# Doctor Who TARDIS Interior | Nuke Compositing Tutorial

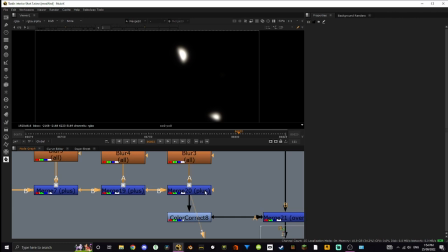20:49 Like, it should be wider and have more fall off, but the original image already had bloom in it because it was actually taken of a real light, so I didn't want to overdo that. So I really just wanted to get the eating into the edges,
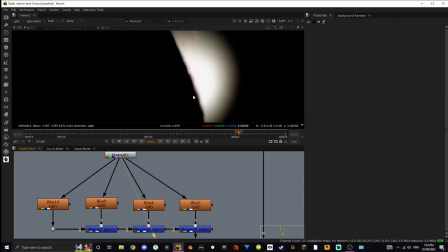21:04 because if we have a look here, it's not eating into the edges at all, obviously, because it's just placed on top.
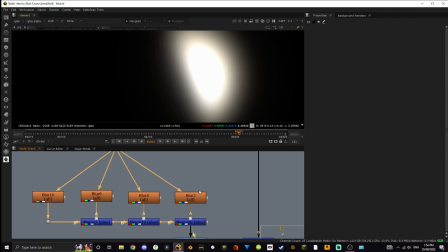21:09 But then this one, it is. It looks a little bit drastic, but what I did was add this color.
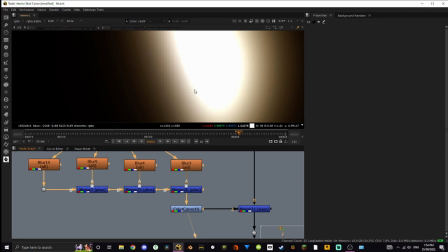21:15 So you really, this is the only bit that really looks like bright light, because when we merge it over, it just adds that color back.
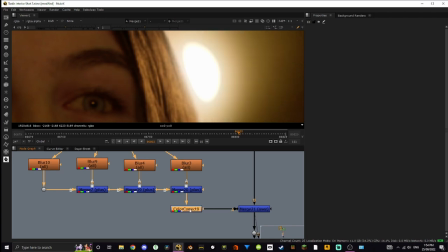21:23 Like, if we get rid of that color correct, then it starts to look a little bit too bright.
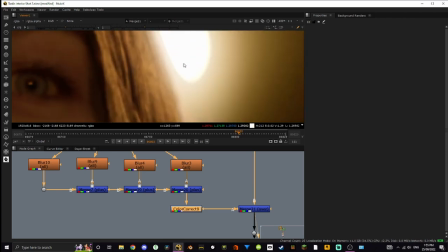21:29 Looks a little bit artificial. So yeah, it also just makes them look less overexposed, because like I said, they were already overexposed.
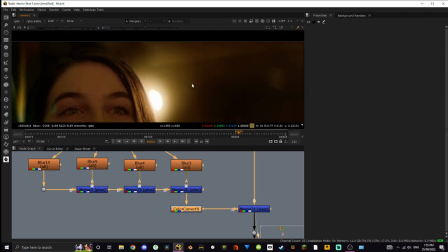21:36 Like, all this stuff here, that's just not even mine, that's just part of the photo. So yeah, it's a little bit annoying.
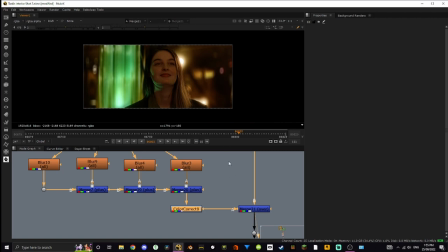21:43 That's just how it worked out. Had to deal with it. And then we have this flare.
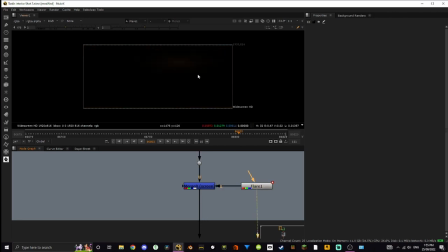21:48 It's super subtle. It's so tiny, you can barely freaking see it. It's literally just to kind of add a little bit more of an anamorphic feel to the bloom that's already there.
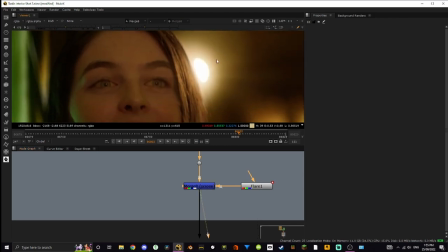22:01 Like I said, this was already overexposed to all hell, but to make it match a little bit better, I thought adding this flare helped.
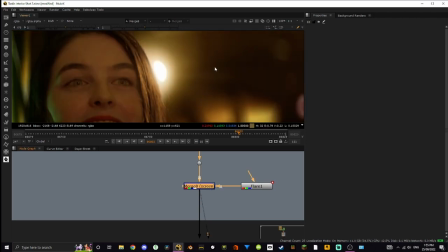22:08 If we have a look without it, adds a lot of volume to this area,
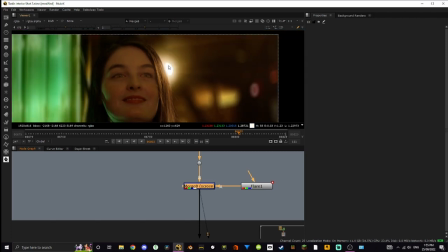22:12 and obviously the overlap with her face kind of merges it together a little bit better.
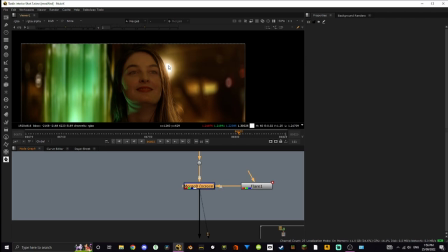22:17 It looks very drastic when you turn it on and off like this, but it's animated to, so at the start, let's have a look.
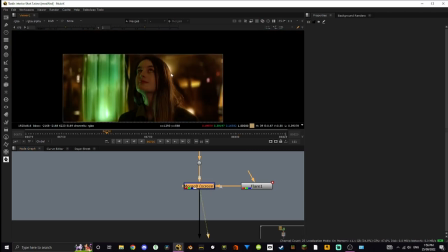22:25 At the start, she isn't she's in front of the light, and then obviously she moves her head, and then that's when the flare comes in, and then later on, when she's in front of it again, the flare goes away. So it's animated correctly. It just looks a little bit drastic because of the section I'm using.
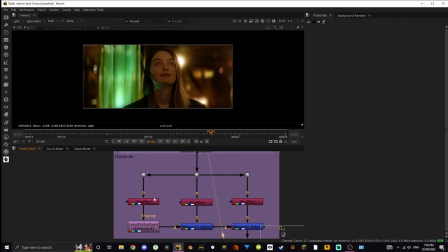22:46 And then finally, we have this, which is just three shuffle nodes getting all the different channels,
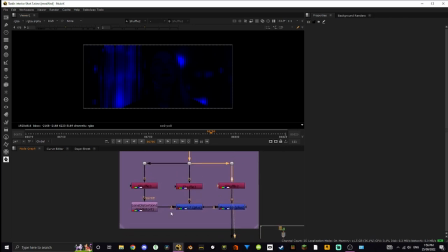22:54 because we're doing some chromatic aberration, my favorite thing. Honestly, it really is.
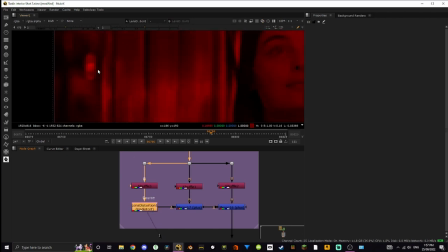22:59 It's kind of sad. But yeah, so we have this lens distortion, literally just doing this. It's so tiny, you can barely see it, but it's pretty accurate because
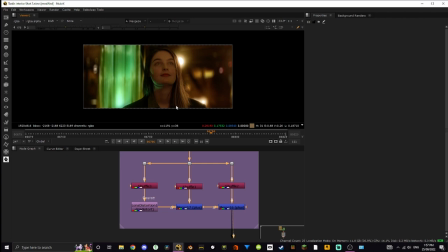23:13 I didn't want to overdo it on the chromatic aberration, because this lens is pretty clean. It doesn't have any naturally, at least not that I can notice. So even if it does, it's super subtle, and I wanted to keep that.
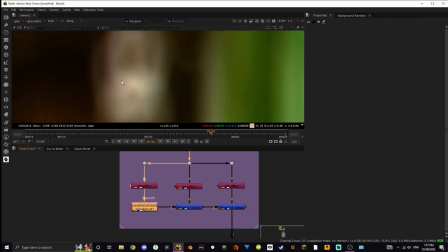23:25 So if we have a look, you can notice it obviously when you zoom in more.
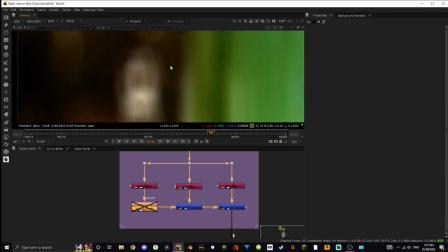23:32 It's still very subtle though. It's not doing a huge amount. You can see a little bit pop up here.
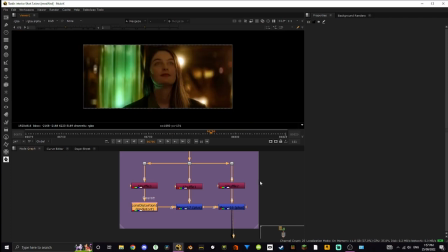23:37 Yeah. But I think it adds a lot to it. I love chromatic aberration. I love the way it looks.
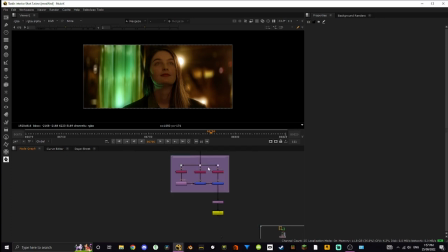23:42 It's very easy to do. So yeah, there you go. Chromatic aberration. And that is it. I did one last reformat just to make sure everything's neat and tidy and cropped.
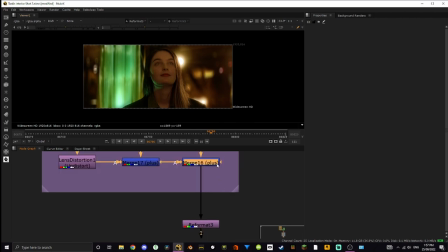23:55 And yeah, just to make sure everything's looking good. Because as you can see, at some point along the way, our bounding box went crazy.
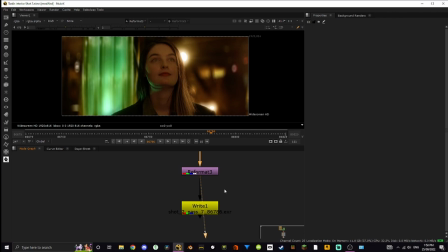24:02 So yeah, just reformatted that to make sure it's all good. And then put a right node down to export it. Very simple. I like the way it turned out. I'm super happy with this shot. I think it looks good. I think it looks pretty realistic. Yeah. Okay, well, I hope you guys enjoyed this video.
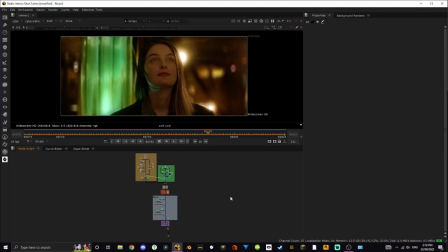24:21 This is kind of a new style of video that I like doing a little bit more than general tutorials, is just making something cool, telling you how I did it, and hopefully you guys can learn that way. That's how I prefer to learn. I'm sorry if it's not the way you prefer to learn, but it's the way I prefer to learn, so I'm hoping I can help you guys that way.
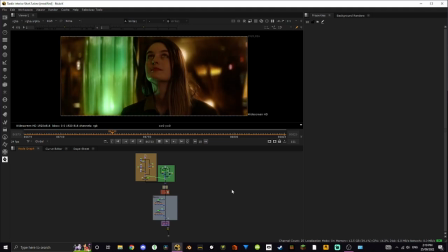24:41 Again, I am super happy with this shot. I think it turned out really, really good. Yeah, I'm very happy with it. And I hope you guys are happy with it too. Don't forget to like and subscribe.